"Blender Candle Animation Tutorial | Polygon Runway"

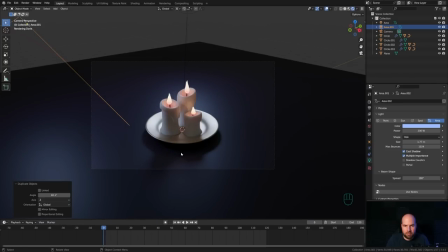And you can see we are still rotating around the pivot point here. So let's position the light a little bit better.
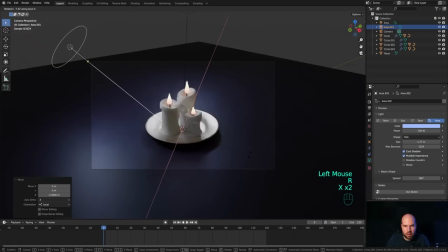I will press G then Z twice to bring this closer, and R and X twice to rotate it around its local X axis.
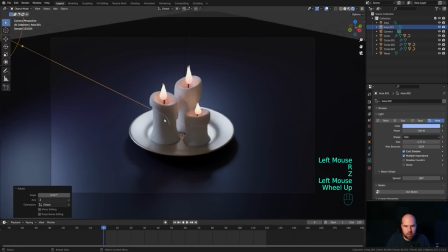And find some, you know, reflections that I really like.
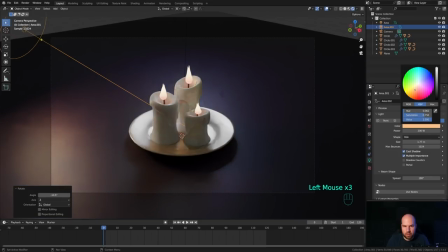Something like this, and change the color to a warmer tone like this.
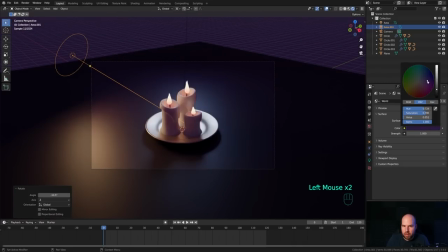Okay, I really like this so far, and we can go to the world settings and start playing with this color right here to fill the shadows with some of that violet lighting.
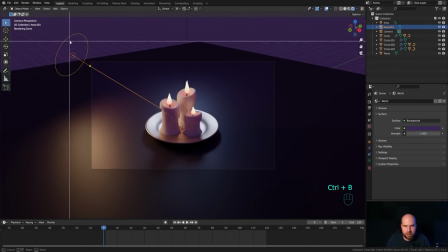And to save some computing power, let's press Ctrl B and limit our render preview only for the camera bounds.
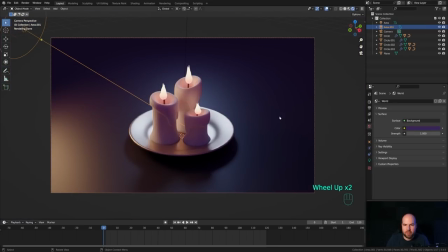And we have something like this in place. Now in the render settings, we can of course go color management and increase the exposure a little bit and play with the contrast.
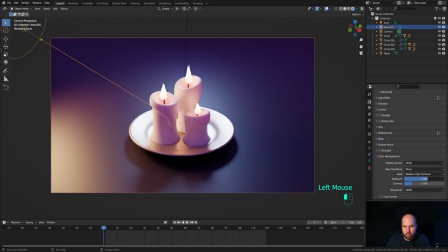Look medium, high contrast should be okay. And now a little bit of exposure. And now you can see how this subsurface scattering really kicks in. And maybe if we now add a little bit of the emission strength, you can do it right here.
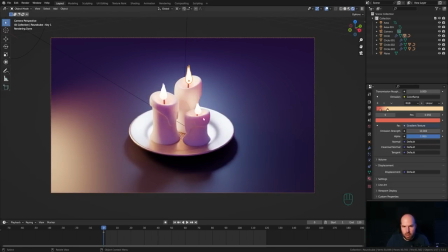It will disperse even more of the light within those candles. So maybe this is too much, something like 7 should be okay.
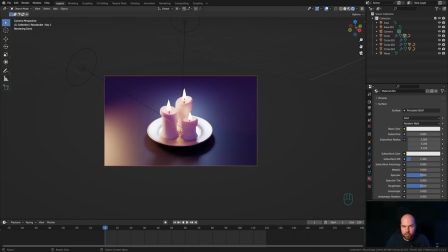And now to add a little bit more of that visual interest, we can go back to our animation,
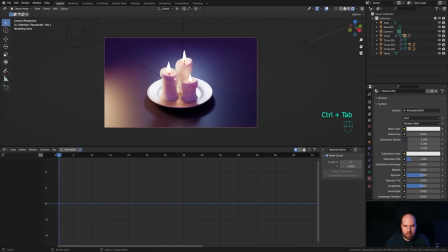switch to the graph editor with Ctrl Tab just like before, select one of the flames, and we can press N for a side panel, and just right click, make sure you're on the frame 1, and just right click on the Y rotation and add single keyframe. And right here in the graph editor,
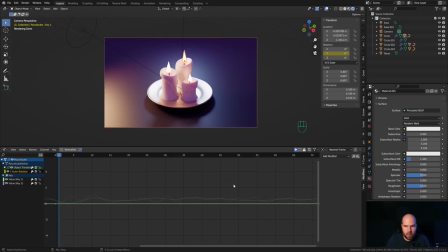we can select that Euler rotation and add noise there as well. And of course we need to reduce the scale because we won't be able to see the results too much. And now you can see that tilt here when you play with the strength,
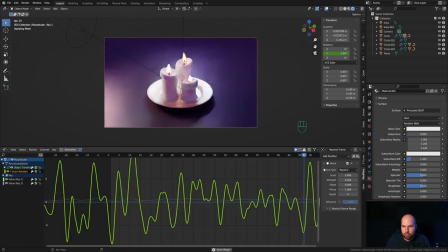and there will be, you know, a little bit back and forth movement, like there is a draft in the room or something. And I think the scale is still too hectic, so let's do something like this. So it kind of just goes a little bit from side to side and reduce the strength even more, so it's really subtle.
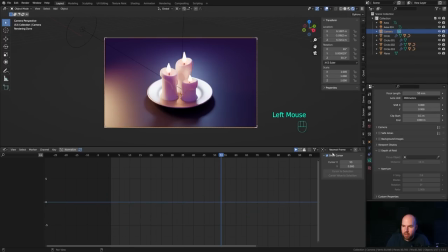And to make this a little bit more interesting, we can select the camera, go into the camera settings and enable depth of field, click the eyedropper tool and pick one of the flames that will set it as a focus object, and then go back with the f-stop.
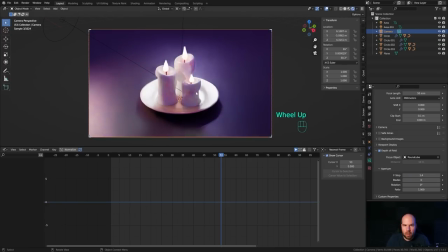Of course I would use something, you know, like a 1.4, some realistic setting, but we are not using the real world scale here. So if you really want strong depth of field, you need to go lower than 1 basically.
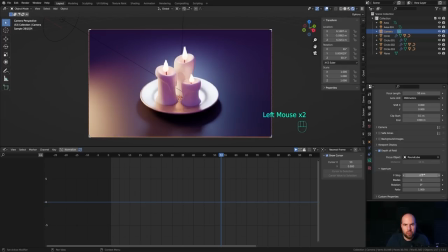So yeah, something really small like 0.1 or 0.2 if you want to have really blurry effect on the sides there. And now the only thing left is to go to the output settings, switch the PNG to the FFmpeg video output and choose some encoding, for example MP4.
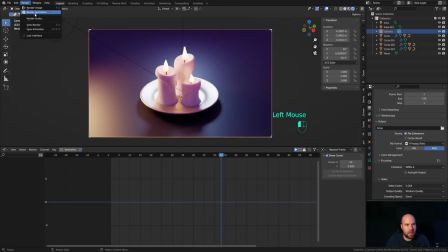Choose your output folder and go render and render animation, and you should see your animation start rendering. Really depends on your GPU or CPU performance how fast this will finish. So that's it for this little stylized candle animation. I really hope you enjoyed this one, and if you did, please leave that like. And again, if you're new to the channel and you enjoy tutorials like this, please hit that subscribe. Thank you all for watching and have a wonderful day.